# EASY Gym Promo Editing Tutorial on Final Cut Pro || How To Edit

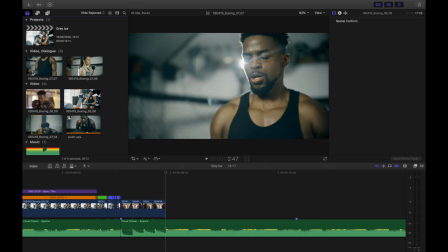497s
Don't need to add much effect to it, just basically show the man doing what he's doing. But specifically, I wanna start the clip with a bit of a flash.
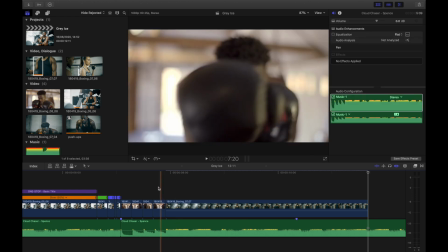504s
So, that light that appears behind his head, use that to start the entire clip.
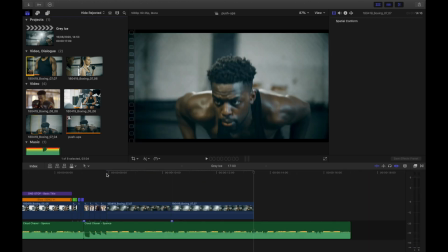509s
Now, just like before, I'm gonna play with the speed.
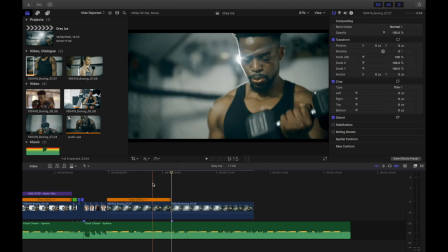511s
So find a part of the clip that has his face in view, because ultimately you should show someone's face really if you're introducing them by name.
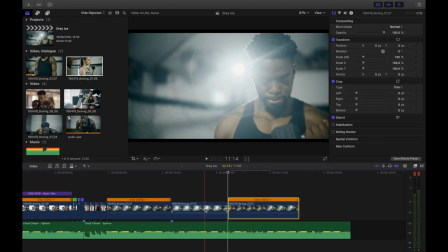519s
So find that clip, drag it to the start, then slow it down. For this middle part that's on normal speed, I'm adding a Ken Burns effect.
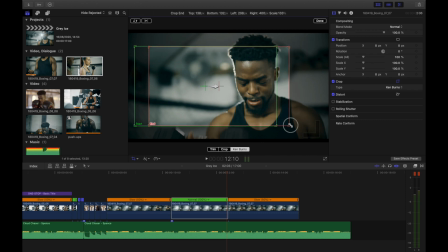526s
So again, red rectangle is where the zoom ends, green rectangle is where the zoom starts.
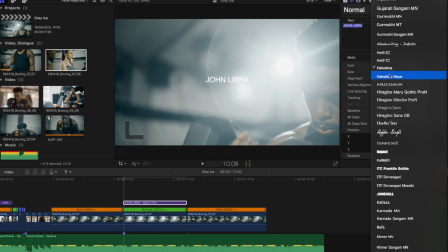531s
And one last time, connect title. Make sure it's all the same font as you've used previously.
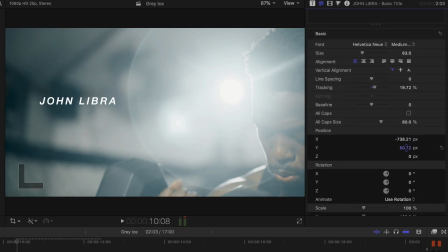537s
This is a kind of basic rule, really. Don't play with different fonts for one video.
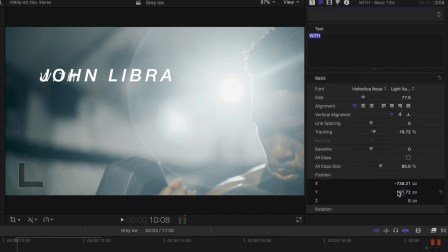543s
You can then use different styles of that font for different occasions.
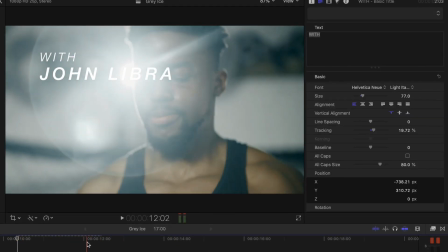547s
So for here, I'm using a more heavy italic for his name, but a more light italic for the with text.
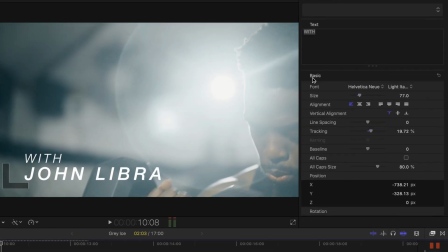555s
Lovely. I think we're almost there.
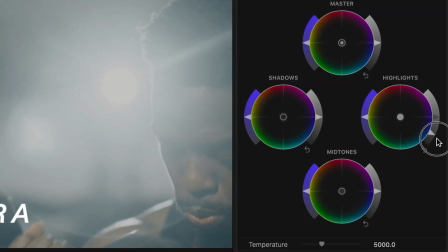557s
Just to add a bit more uniformity, I'm going to change the color by making the background dark and then making it all a bit more teal.
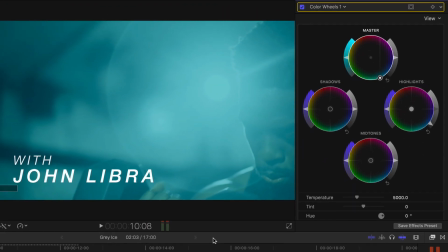565s
So this will match the color of the text before and the teal background on the gray ice section.
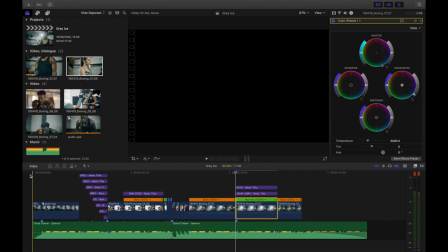570s
Okay, so now let's watch it and see.
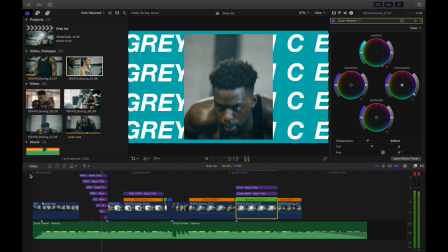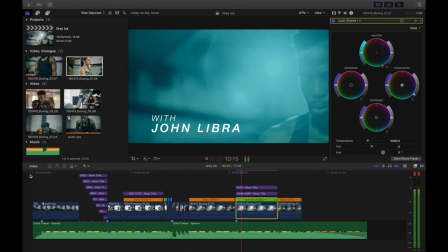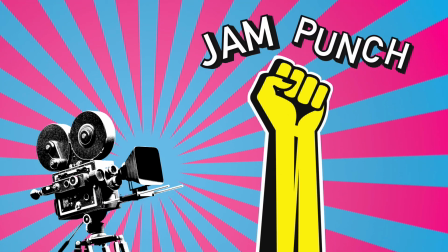587s
Awesome. If you liked that, then please give this video a like and tell me below. Make sure you subscribe as well because I'll be releasing a new tutorial like this every single week. My name is George, this is Jam Punch, and
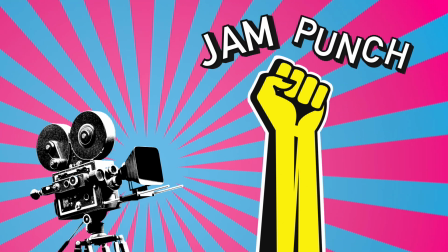595s
I'll see you next time.